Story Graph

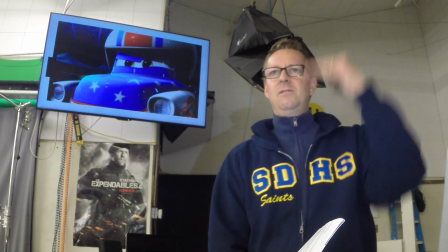[4:09]
And if we were to compare this to a human, a human face, where does the camera focus?
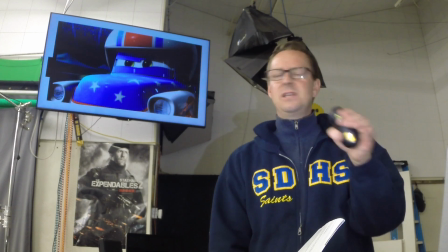[4:15]
Right there on the eyes. You could see what might be the nose, and you don't see what would probably be the mouth, okay?
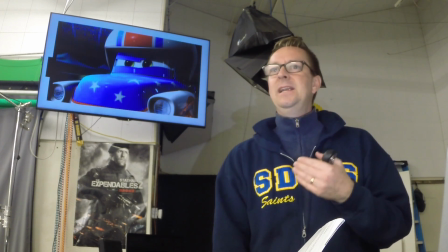[4:21]
So this is really close to the person, the character. And anytime you use an extreme close-up shot, you're
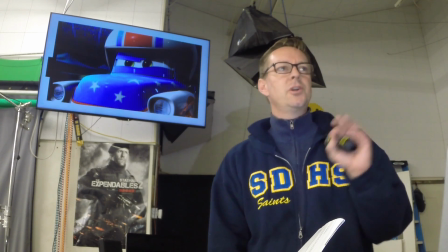[4:29]
expressing strong emotion, or you're showing detail that's important to the story.
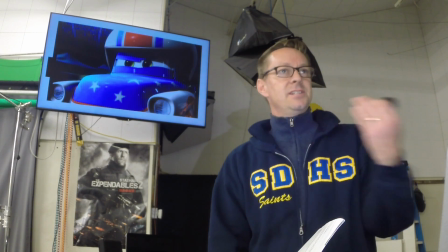[4:35]
And so this increases the tension because he has a challenge and the character is determined, okay? I see determination when I look at this shot right here. So Mater, he is going to overcome this challenge, and that adds to the tension because now he's putting himself at risk.
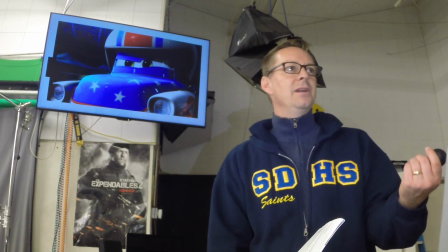[4:51]
What if he doesn't make it? He's going to be embarrassed. And what if he does make it? Then he'll be a hero. And so we have tension increasing for the audience. You start to kind of root for this character, or maybe you just want to see what's going to happen.
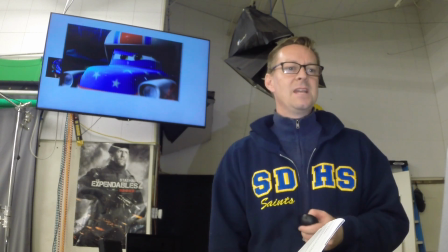[5:04]
So you're a spectator. Either way, the tension is increasing. So those both contribute to the rising action.
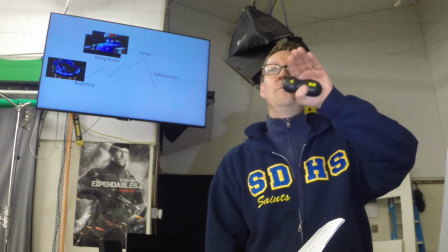[5:12]
And you can see that our plot graph, it goes up, but then it dips down, and then it goes up, and then it dips down.
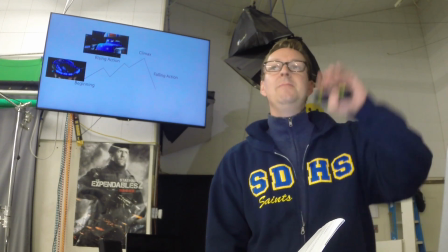[5:17]
And so that's very common. A good story will have many moments where the tension increases and then it kind of lets off.
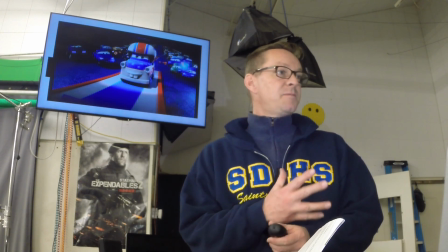[5:24]
Okay, let's look at a third part of the rising action. In this part of the video, all of a sudden it goes into slow motion.
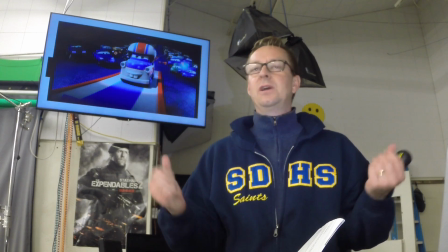[5:32]
And slow motion is a great technique for increasing tension, or at least putting the focus on the tension that is part of the story.
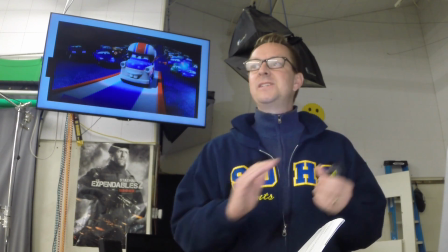[5:39]
So right here, Mater has approached the ramp and he's going up, and rather than have him just go up really fast,
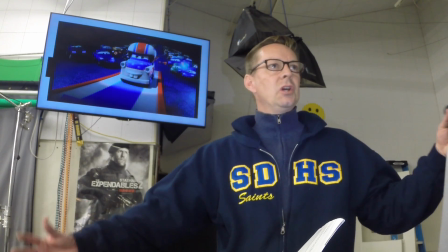[5:45]
the storytellers draw it out longer and longer and longer to increase that tension that the audience might be feeling.
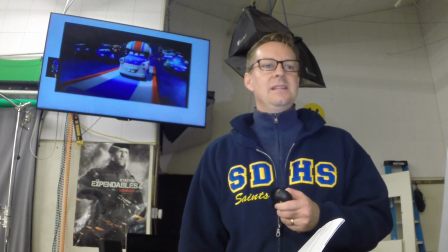[5:51]
Is he going to make it? Is he not going to make it? That's what we're wondering as we watch this part of the video.
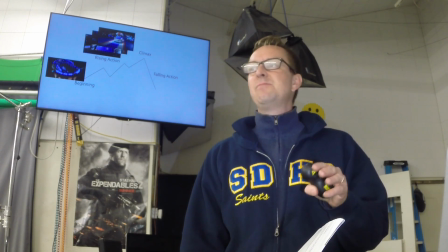[5:57]
So all three of these are examples of rising action. We had an interesting beginning, but there was no tension. It just was interesting.
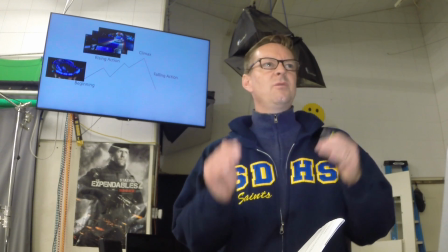[6:06]
Now, with these three moments increase the tension, and we're raising it up higher and higher.
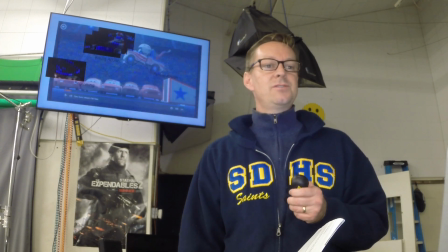[6:12]
Now, the climactic moment of the story is when he's up in the air.
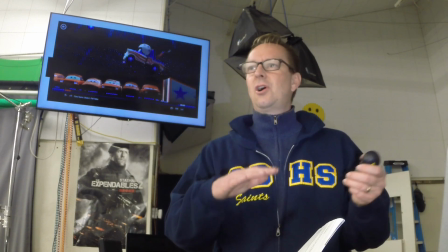[6:16]
You might think it's, when he landed on the cars, but that was after the climactic moment.
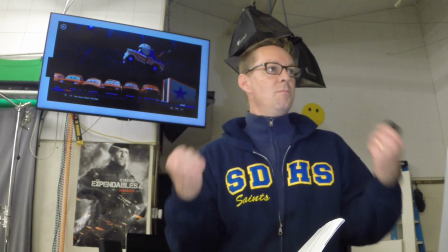[6:22]
Think about it. The climactic moment is when you're most wanting to see what is going to happen next.
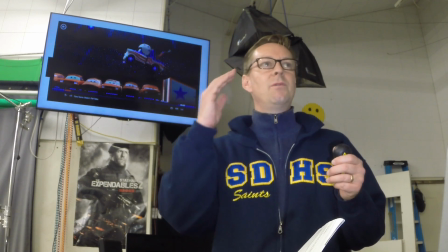[6:29]
And that was when he was up in the air and you were wondering, is he going to make it or is he not going to make it?
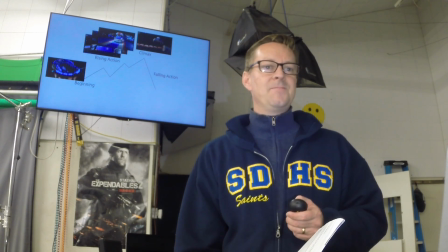[6:34]
So this right here is the climactic moment of the story. Now everything that follows is going to be called the falling action.
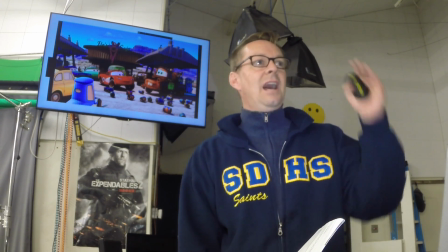[6:41]
So the highest point, the climax, the highest point of tension has already happened,
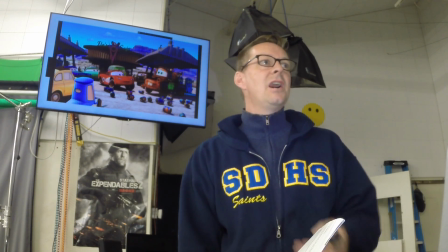[6:47]
and now everything is going to be bringing the audience back down to where we started. And the best kind of falling action at the very end shows each of the characters.
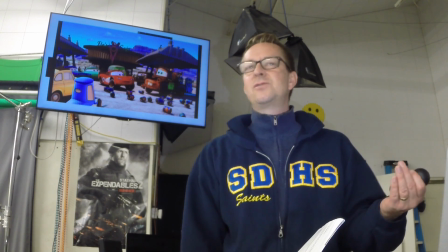[7:01]
We want to see them again. We want to see what happens at the very end of the story. A good falling action
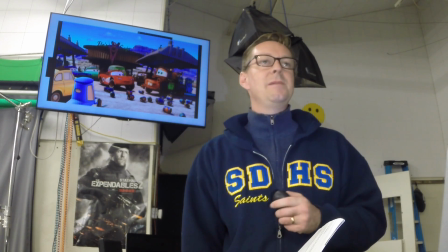[7:08]
kind of shows quickly what happened to each of the people that played a part in the story.
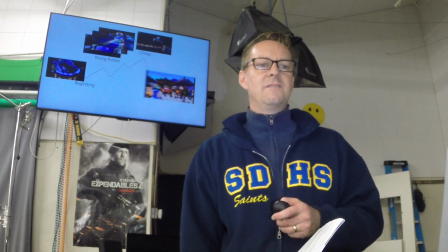[7:13]
So that's called the falling action.